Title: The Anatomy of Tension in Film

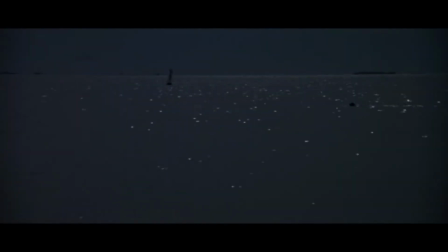0:12 When we think of tension in film, what often comes to mind are movies like Jaws, with this iconic EF-sharp score, or maybe even the classic red wire, blue wire scenario. What makes these dramatic, tense scenes so effective?
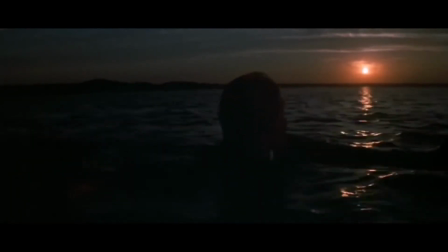0:26 While tension is created through uncertainty, it's when we are fearful of something or someone, but there's a doubt, which is the only thing that's stopping the wars from happening.
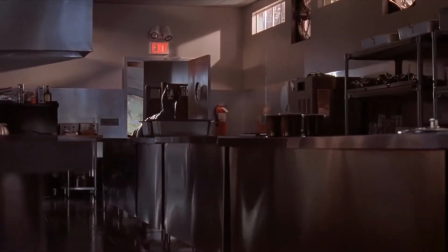0:35 It can be created with a few different techniques. It's hard for the protagonist to be tense, when there's either too much or too little noise.
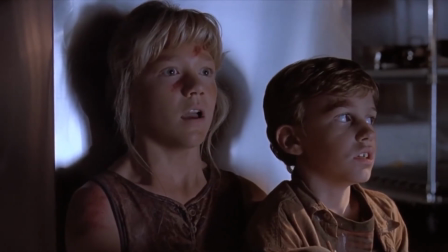0:42 When we hear that word or noise coming from the threat we have to stop and think about what will potentially happen next.
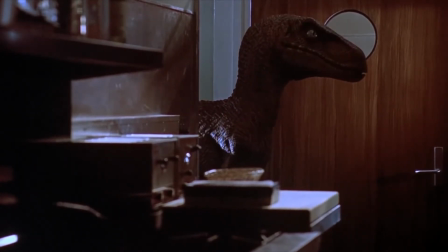0:47 When there's too much noise it's hard to think. You might be worried but there won't be that heart-stopping realization. It's too difficult to concentrate.
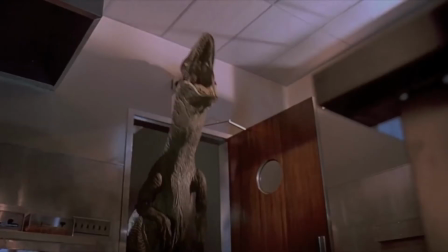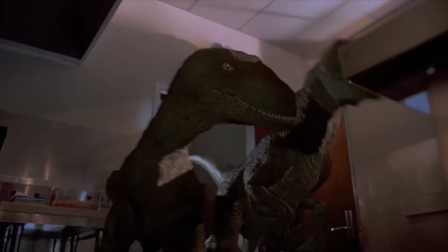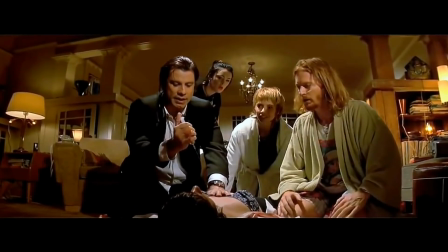1:05 When there's too little noise the scene might become soothing or maybe even just awkward. No there has to be that subtle eerie sound that stops you from thinking clearly. One that keeps you from focusing on what's drastically important.
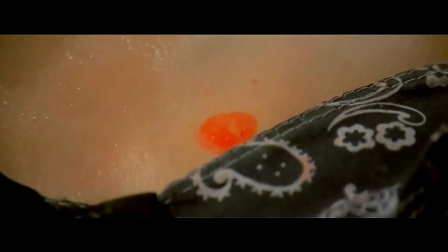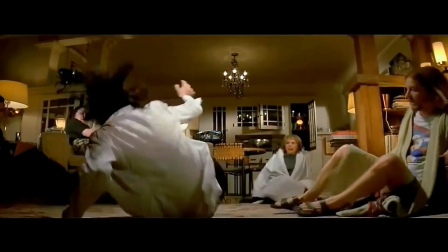1:24 3!
The address is imminent and close. The protagonist might not have realised it before, but this thing he might have thought as a friend might just hurt you.
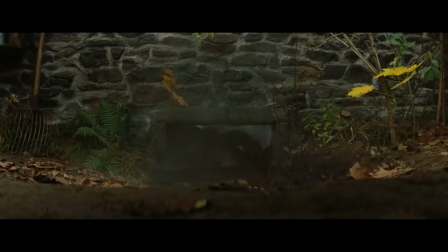1:33 The protagonist is generally at a point of weakness or moral dilemma. There aren't many options.
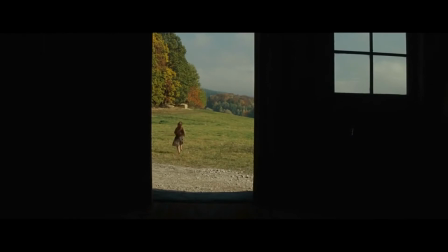1:38 Most of the time it involves fight or flight. Our protagonist has little optional help.
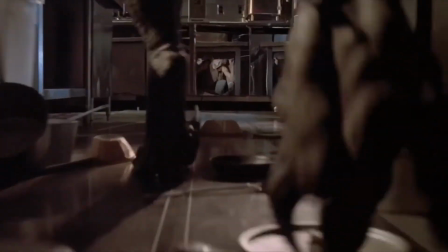1:44 They can be alone or have hardly anyone with them. They make harsh and swift decisions with the little information that they have, which may not in itself be the right decision.
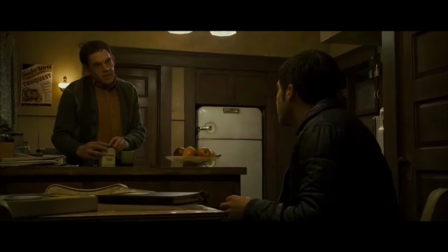1:54 This is a scene from the film Zodiac directed by David Fincher. Let's look at how some of these features can be used in this scene and how it might be framed. The threat always has to have the upper hand which can be conveyed through a wide shot featuring both protagonist and antagonist but at a low angle making the characters seem vulnerable and the threat looming.
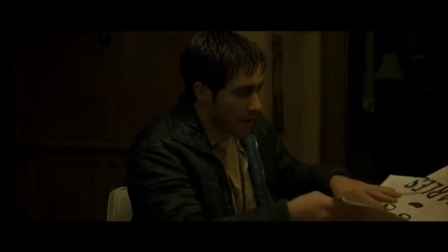2:12 Once the protagonist has a sudden realization there is a short reverse shot to establish their reaction with that eerie sound on music that I talked about earlier.
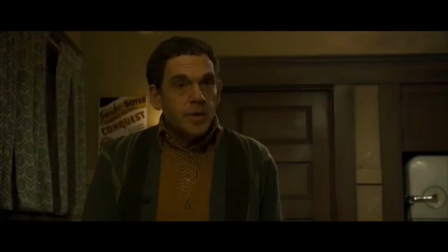2:20 The threat can now move around freely because it's perceived power within the scene.
I do the posters myself.
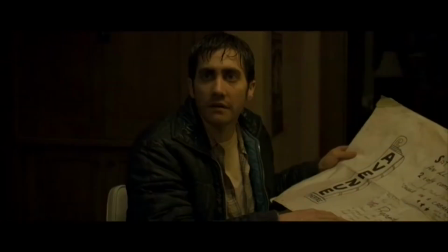2:28 It's my handwriting.
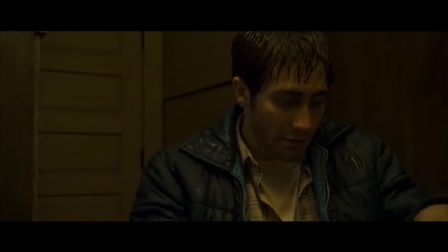2:35 The character is trapped and so the shot might consist of tight close-ups of their reaction, making them seem small or powerless.
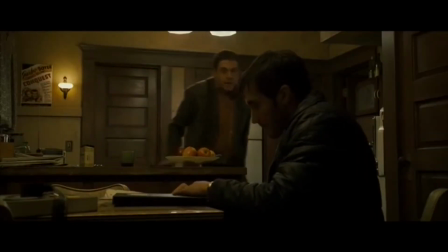2:41 All while there's a quiet yet consistent sound provoking the scene.
When we play that film.
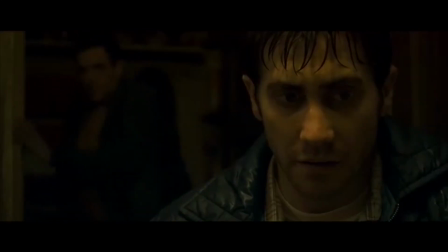2:47 But that's alright. It's not a problem. They're just down in the basement.
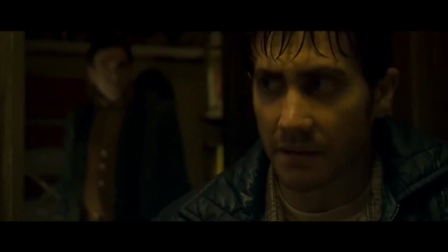2:53 Not many people have basements in California.
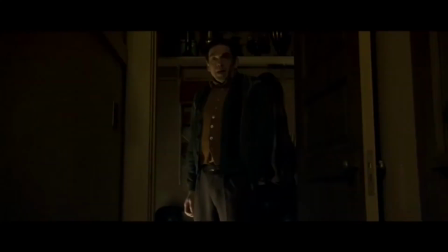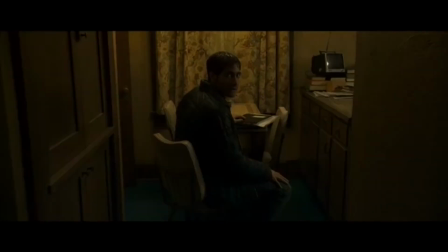3:02 Come in, Mr. Basement.
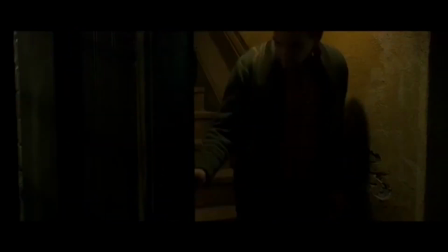3:08 Now, the scene generally ends however the plot deems it too.
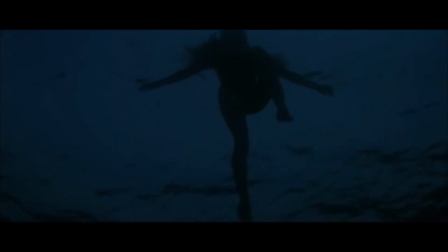3:11 This is why tension is among the most thrilling way to get the grip of an audience, and so when done effectively, it can work really well for the film.
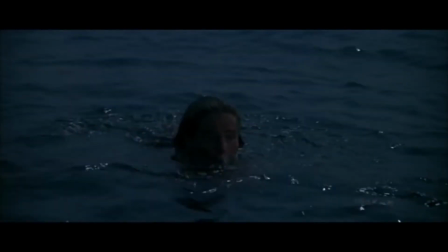3:18 It's because the spectator often puts himself into the shoes of the protagonist that makes it so effective. I will list all the films that I've used down in the description.
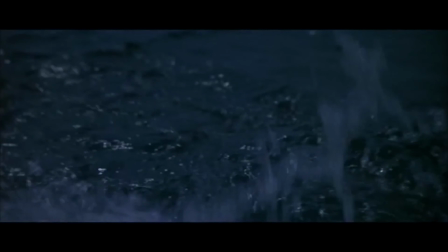3:26 I implore you to watch them all, so you can get a sense of why tension is so effective in film.
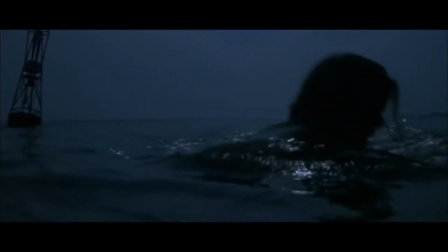3:30 I hope you all learned something, my name is James Hayes and thank you for watching.